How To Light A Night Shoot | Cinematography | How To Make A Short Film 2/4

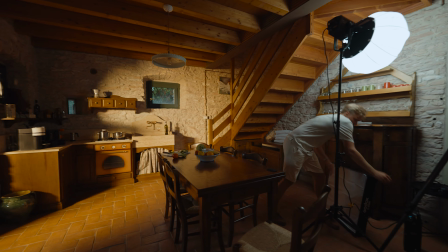composition of a scene, the lighting of the set or location, choice of cameras, lenses,
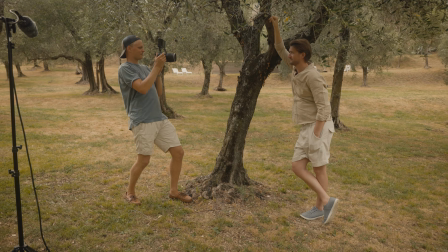filters, the camera angles and movements, and the integration of any special effects. In a nutshell, that's cinematography.
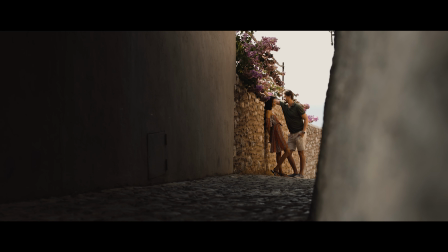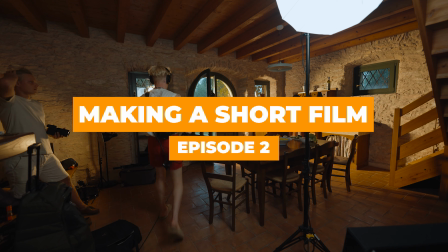How's it going, y'all? It is awesome to see you tune back in. So welcome to this episode 2 of my How to Film a Short Film
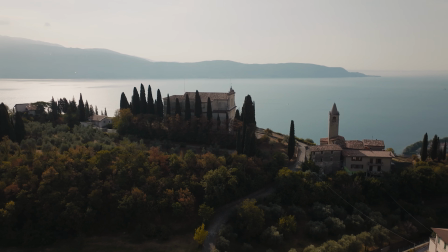series that I recently shot in Lake Garda in Italy. So going into this production, I knew that I was gonna pretty much shoot 80% of the film just by using natural light,
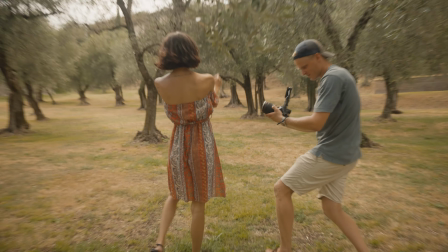shooting outdoors, in the sun, during daylight. And for that, I had to prepare myself. But also, on the other hand, I also had some scenes where I knew I was gonna need a lot of proper light. I knew we're gonna shoot indoors where I needed to bring all that natural light that we would then witness outdoors also inside. And I just didn't want to lights just the actors, but also paint the scene, create textures and show the mood of the film and where we are also with the light. Small little textures and details that this place has. And for those moments, having a proper lighting was a key element as well.
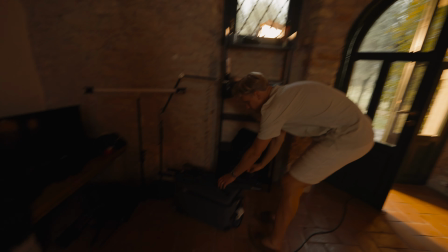That's my life.
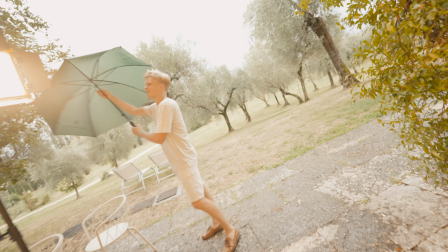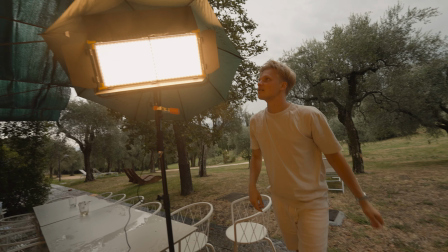Okay.
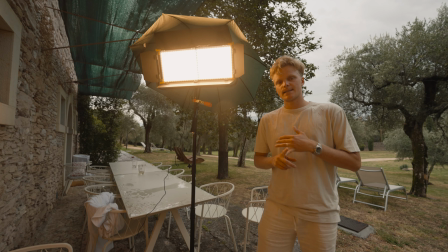As you can see, it's raining. So today we are filming inside the villa's kitchen.
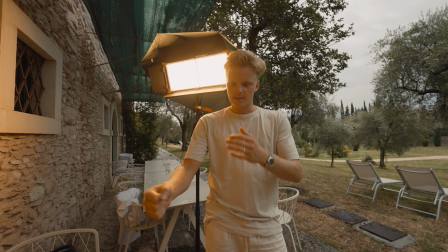It's a traditional Italian style Mediterranean kitchen. Our character Isabella is cooking a stew.
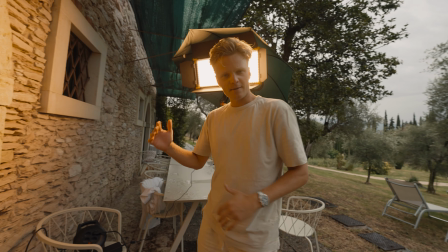France's character comes downstairs looking for a drink.
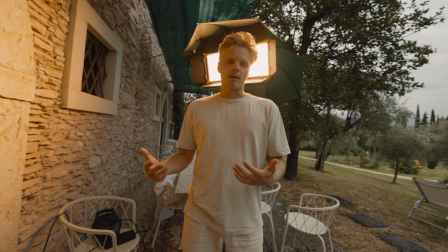All the bottles are empty. There's a little bit of interest going on since it's not so sunny day.
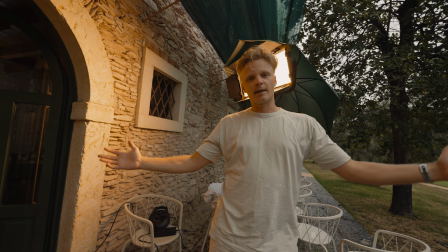Thank God for the light, 150 light panel from GODOX. We get to create our own sun. So when we are in the kitchen, it looks like the sun is shining through the door, lighting up the kitchen.
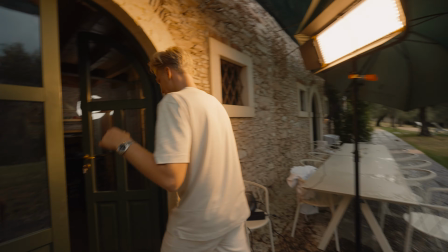And here inside, if you come here,
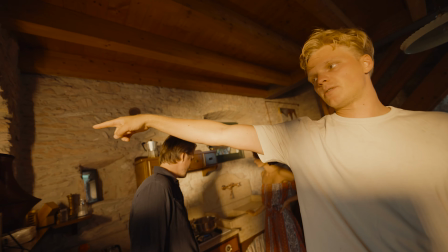you can also see we got the smaller RGB tube light in the smaller window with the same color temperature.
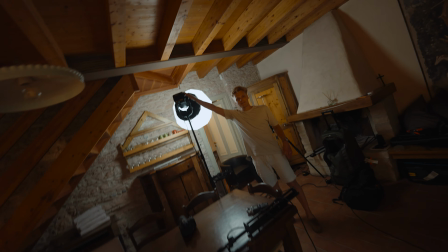And inside, we got the M600 just bouncing off the wall,
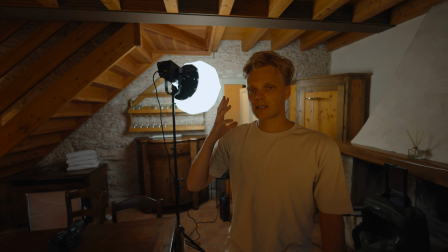giving just a little bit of light to their faces from this side from where we'll be filming. It's like painting pictures, basically. So, yeah. So that's the scene, that's the lighting setup. And now, action. Normally, I don't really get to really paint my sets that much, especially around the actors.
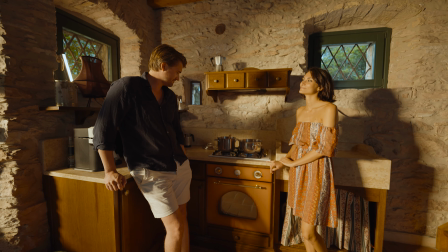So this one was something that
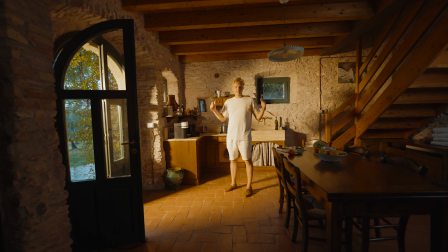I really took in because it was my first time actually to get out there and just like play around with the textures of the room, the space. And if there was a window, there could be natural light sort of like coming in from there.
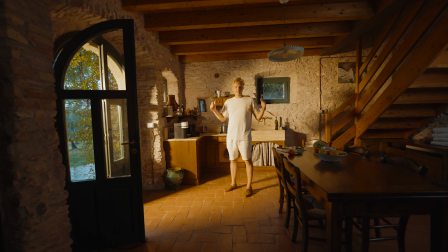So why not play with that, add light coming through the window? Why not highlight the edge of the table? Why not highlight the texture on the wall? And also bring in the warm Italian light from outside, just shooting through the door, and use that as our key light.
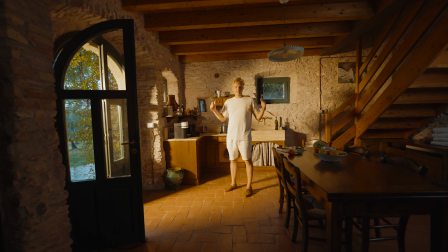And how would that be sort of like the natural light of the room itself? So it was really fun to play around with that. I also wanted to make it look really natural.
Oh, good morning.